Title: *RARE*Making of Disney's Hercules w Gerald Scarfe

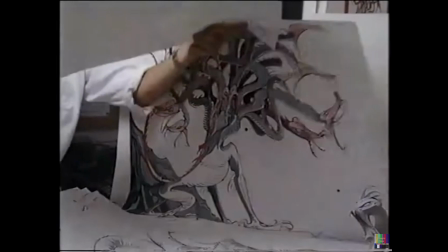33:13 did many many drawings with the hydra i've seen so many possibilities and such an exciting creature to do one head giving birth to another head birth birth birth birth to another
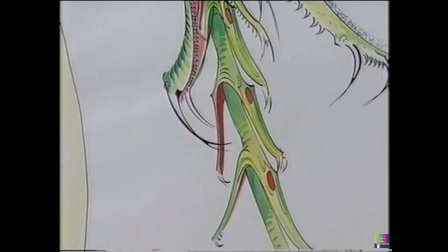33:22 head it's interesting that there are certain things that like the many small teeth that even that level of complexity which which doesn't
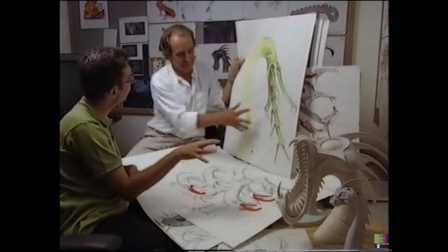33:29 particularly strike you when you're doing one perhaps but for us to animate for someone to draw all those teeth on every frame would really be overwhelming so one of
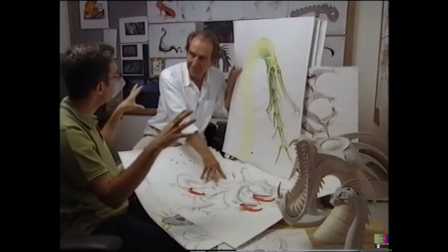33:37 the happy coincidences of bringing the hydra to life on the computer is that besides the complexity of 30 heads we could have the complexity
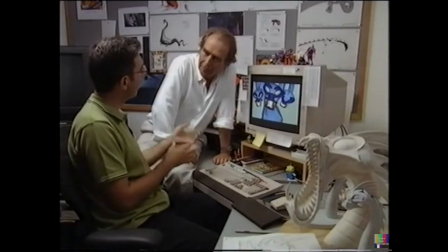33:45 of having 41 teeth on every one of those heads this is the one where every other character in the movie is drawn by hand with a pencil so
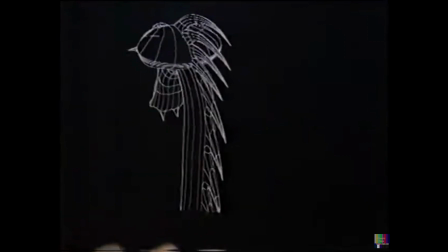33:52 that means that we have to make the computer character move with the same kind of freedom and flexibility so on the computer the The skeleton
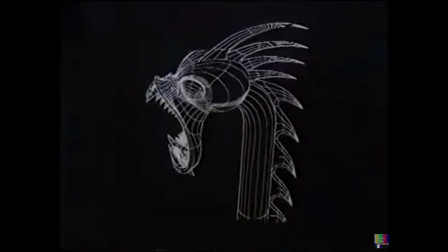33:59 we built is made up of a series of hinges, and then we can literally tweak each one of those to a varying degree so that
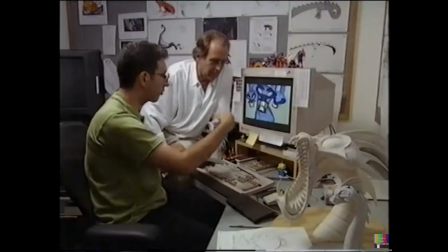34:06 we can create different shapes and poses and we can get the kind of drag that we're going to want when that hydra,
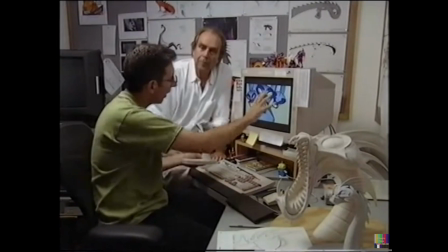34:11 her mouth wide open is whipping through the air. We want that whole jaw to be able to swing from left to right.
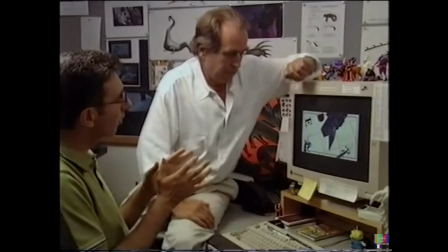34:20 The other thing that we were able to do with the computer, though,
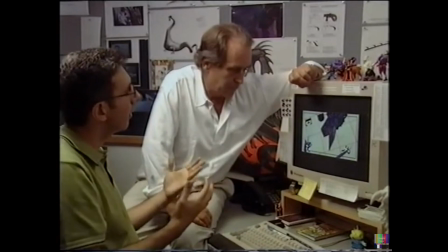34:24 is achieve a level of dimensional camera work that really is very unusual for a
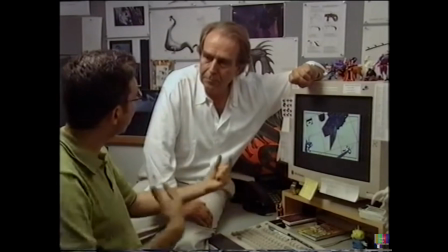34:30 hand-drawn film because moving the camera around dimensionally really loosely is very tough to draw. And so we were able to go ahead and do scenes like this,
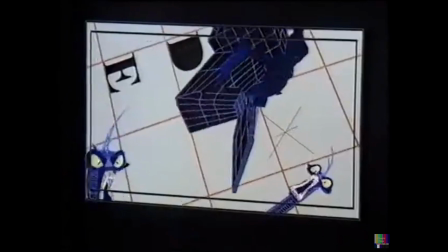34:39 where Hercules is struggling to stay on Pegasus and literally flying in and among these attacking hydras.
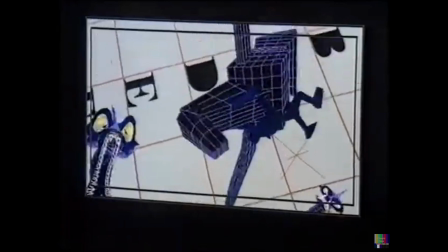34:46 And we even created this very simple representation of Pegasus and Hercules
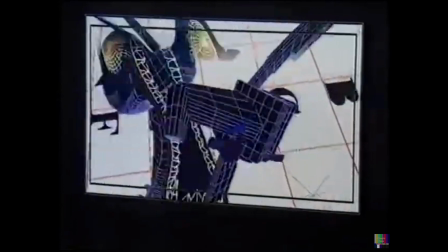34:50 that we printed out and gave to the animators so they could use that simply as a prospective guide.